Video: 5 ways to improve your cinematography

Before we get started, we'd like to thank Fujifilm for sponsoring this video. If you'd like to learn more about Videomaker's ethical stance on sponsorship, click the link in the description. By the end of this video, you'll have 5 new ways to improve your cinematography.
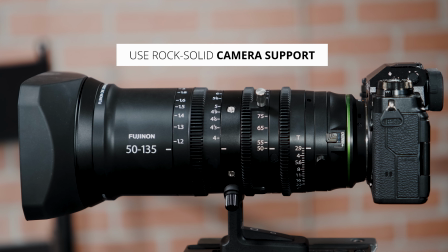Deliberate and steady camera movement is a cornerstone of good cinematography. It creates a more immersive and dynamic viewing experience. Outside of a tripod, there are many different camera supports that facilitate solid and professional camera movement.
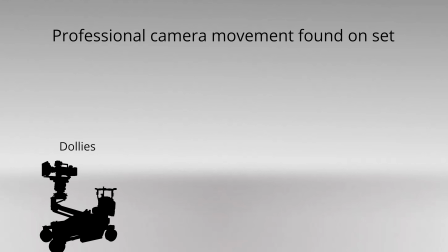0:34 The first three you're most likely to see on set. They're dollies, cranes, and a sled and vest. For consumers, now there are affordable tools that give you similar camera movement. They are sliders, drones, and gimbals. Outside of camera support, in-camera stabilization is great for steadying your shot.
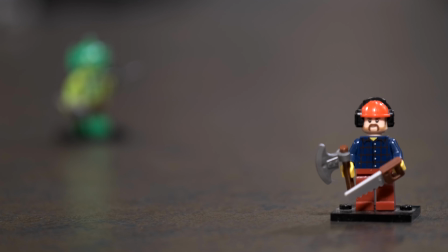0:57 Good cinematography will have a deliberate focal point in every shot. This is to elevate what is in focus and draw the eye to what is most important.
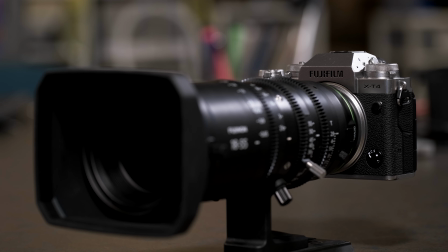1:05 It creates emphasis. A shallow depth of field indicates to the viewer what to look at and what not to look at. It lets the cinematographer direct the viewer's attention.
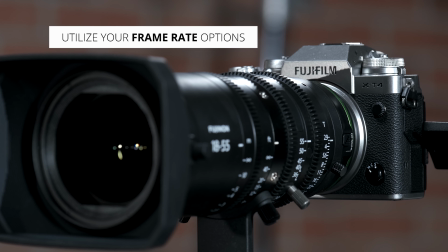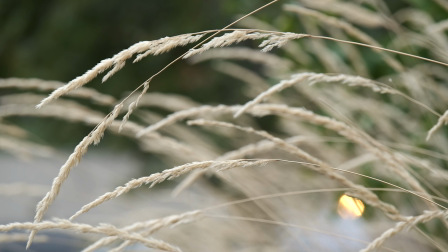1:19 Every frame rate option comes with a different feeling to the viewer. Shooting and playing back in 60 frames per second, the video looks smoother and feels closer to real life.
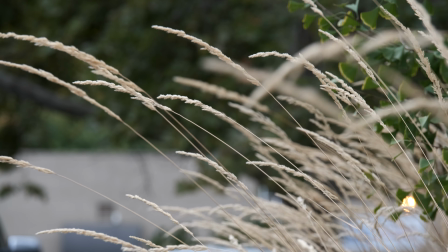1:28 24 frames per second is what is common in film. It is known as the cinematic frame rate. This dreamlike feel helps the viewer suspend their disbelief and accept the story as presented to them frame rates also allow for cinematic slow motion dream sequences are a typical way to use cinematic slow-mo slow motion video is created through over cranking all this means is that you capture more frames than you
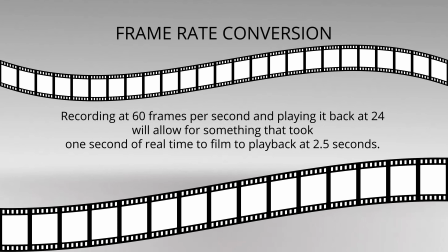1:49 need allowing you to slow it down and still fit it into a cinematic frame rate for example recording at 60 frames per second and playing it back at 24 will allow for something that took one second of real time to film to play back at two and a half seconds why is color important well the color in your image evokes a mood in your audience with a high bit depth you're able to have more color gradations between your colors offering a truer representation of what's being captured the bit depth you capture dictates the number of colors the sensor can capture it's typical for
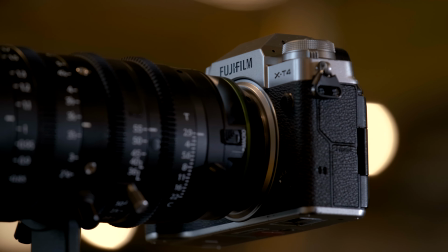2:24 most cameras to shoot 8-bit however 10-bit is becoming the new normal each step increase in bit depth is magnitudes bigger than the previous.
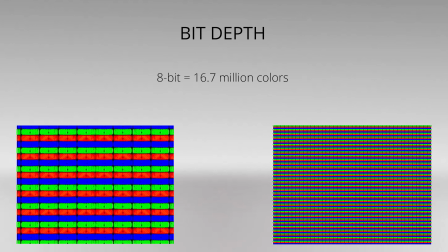2:32 For example, 8-bit equals 16.7 million colors, whereas 10-bit is 1.07 billion colors. Through the contrast of light and dark, we can communicate a mood, set the scene's tone, and create an emotion.
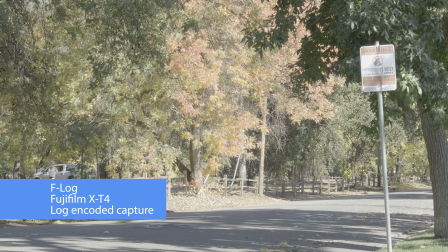2:50 Use dynamic range to add more depth in your composition and place important story information anywhere, not just where light is.
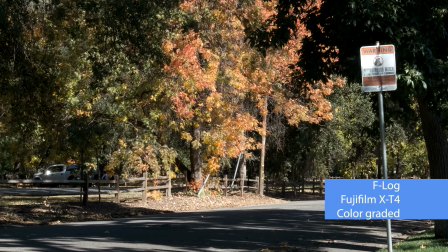2:57 Shooting in a log curve allows for more dynamic range. It's not suited for everything, but it's great for when major changes are needed during post-production good camera movement with a shallow depth of field
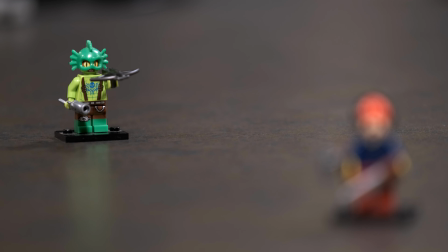3:07 and sharp focus allow our viewers to become engulfed in the story we're telling by utilizing our frame rates we can show time in a way that we can't
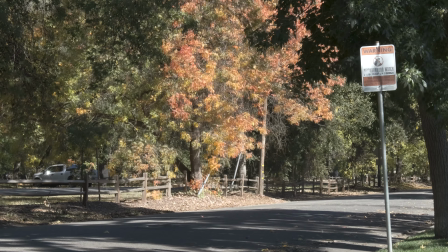3:15 experience outside of cinematography and with high bit depth color gradations and dynamics you have more control of your visuals all while adding depth to your story. To learn more about Fujifilm, click the link in the description.